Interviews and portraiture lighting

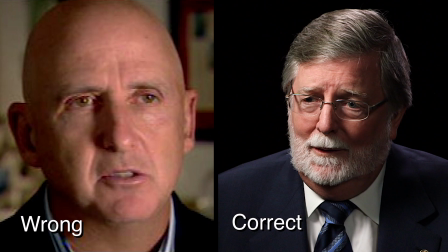8:35 Your indicator, if the light is placed correctly, is a small triangle of light that will appear under the eye on the shadow side of the face opposite of the key light.
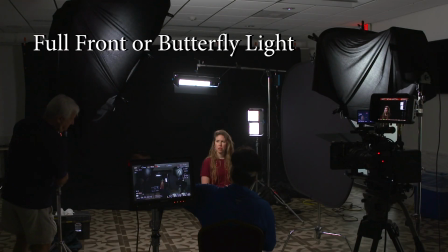8:49 The next popular key light position is what's called the butterfly light, or better, front light. The light is placed directly in front of the direction of where the subject is looking to.
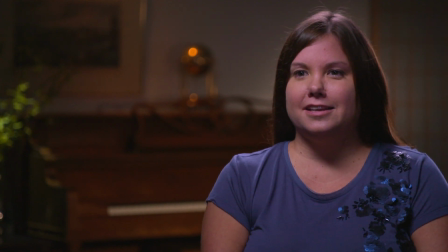9:02 If placed correctly, although keep in mind that this is television and not a still portrait, and the subject is constantly moving,
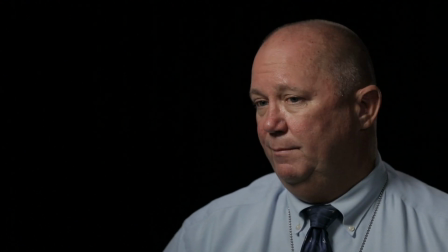9:11 the shadow of the nose should be directly below and about halfway between the nose and upper lip.
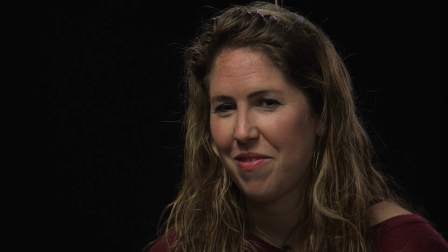9:19 The shape formed by the shadow will look like wings, and this is why this is called butterfly light.
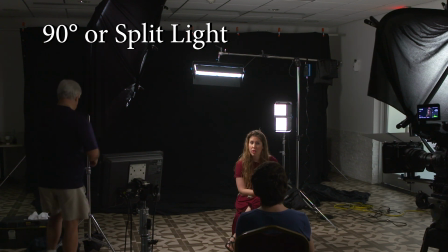9:29 The last of the popular key light positions is the split light or 90 degrees light.
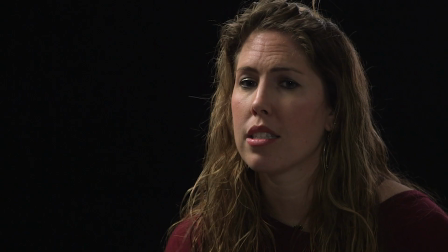9:36 Here, the light is placed on the far side of the subject, and basically it should illuminate only half of the face.
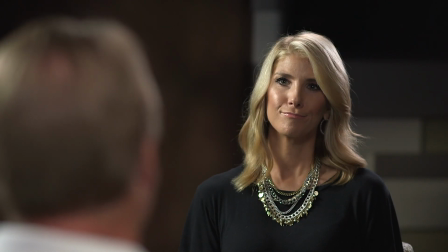9:44 Because this light position can be lowered to the subject head level with minimal or no effect on the shadow side of the face,
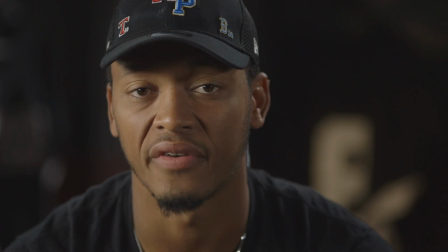9:52 it is very beneficial when interviewing athletes who insist on wearing hats, mainly because of sponsoring commitments.
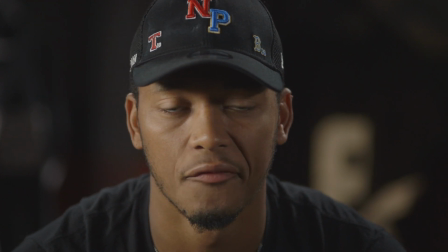10:01 Placing the light in any other position will cast a shadow from the hat visor into the eyes.
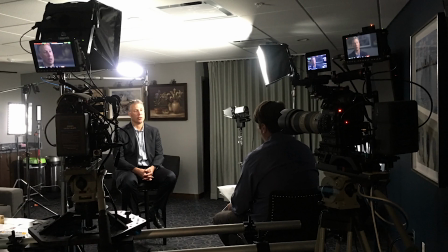10:12 Next is the fill light. Like the name says, the fill light is there to fill the shadow created by the key light.
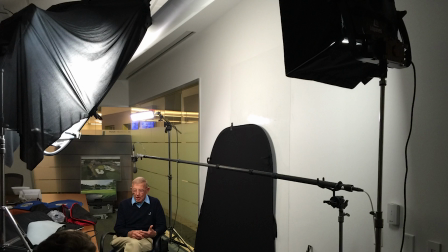10:21 The type of light used as a fill is not as critical as the key light, but it should also be a soft light.
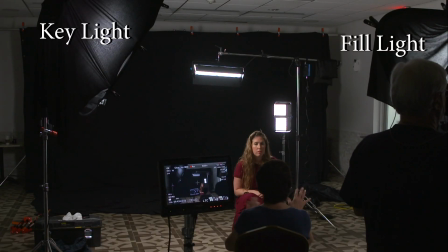10:29 Most importantly is that both the key and the fill lights should be of the same type and from the same manufacturer in order to avoid possible color variations on the subject's face.
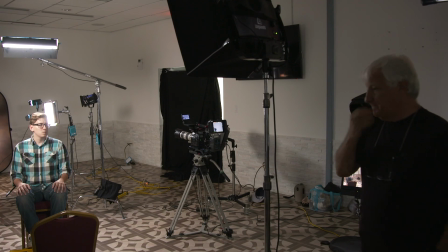10:43 Unless there are reasons for the fill light to be moved, such as reflections on the subject's glasses,
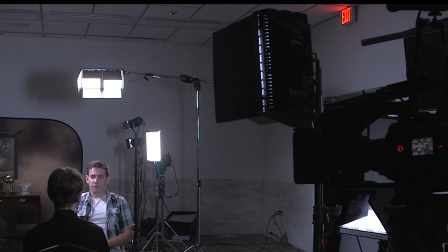10:49 the correct position of the fill light should be as close to the axis to the
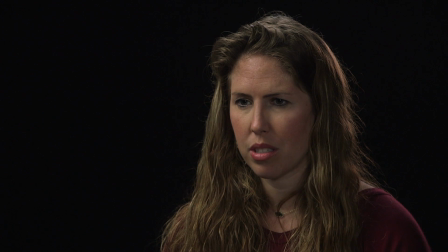10:54 camera lens as possible and on the opposite side of the key light.
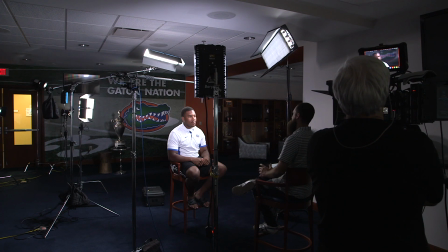10:59 If we move the fill light too far off the lens axis, we basically end up with a secondary key light that might create unwanted shadows from the opposite direction of the key light.
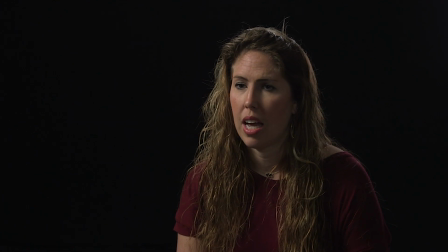11:12 The fill light's main purpose is to control the shadow created by the key light, better known as light ratio.
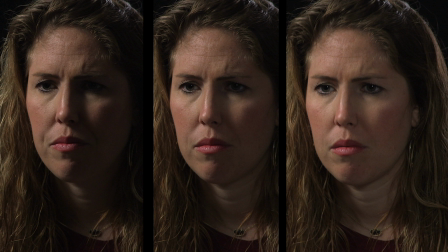11:21 We can make it as dark and dramatical or as flat as we need by just adjusting the dimmer on the fill light.
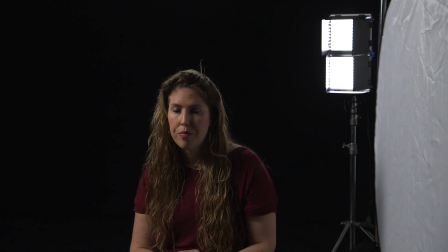11:30 Many people prefer using a reflector on the shadow side of the key light as a fill source.
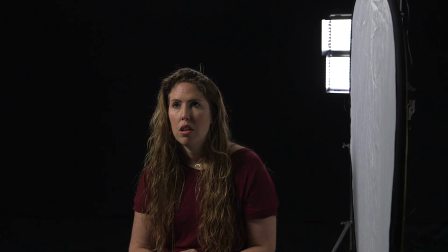11:36 Nino does not recommend this, and you can see why.
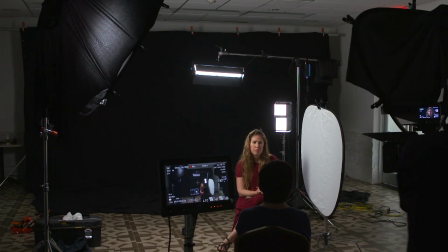11:41 In order to work, the reflector must be placed on the opposite side of the key light, meaning that even a large reflector will illuminate only the side and not the front of the face.
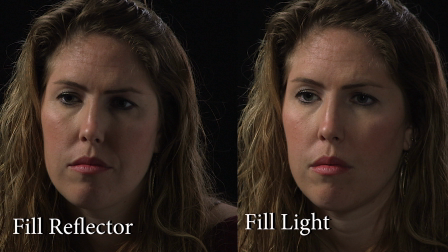11:54 As you can see, we have what's called dead eyes, as there is no light being reflected in the eyes, and this makes a major difference in the quality of any interview. Any kind of age line will stand out, and this would be particularly unacceptable with older people.
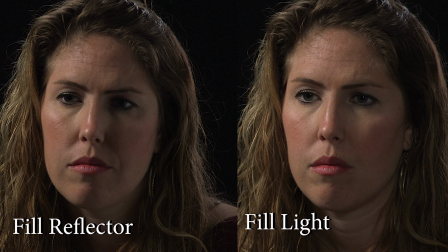12:14 The reflector is also casting a shadow of the hair on the dark side of the face, and you can hardly see the jewelry that the subject is wearing. For quality interviews, using a reflector for fill is not the correct way to do it.
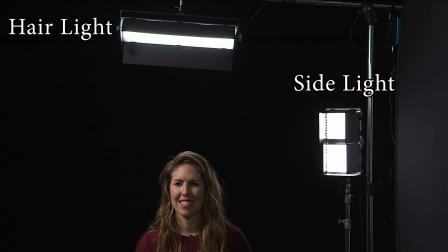12:31 The last two subjects' lights are the hair and side light.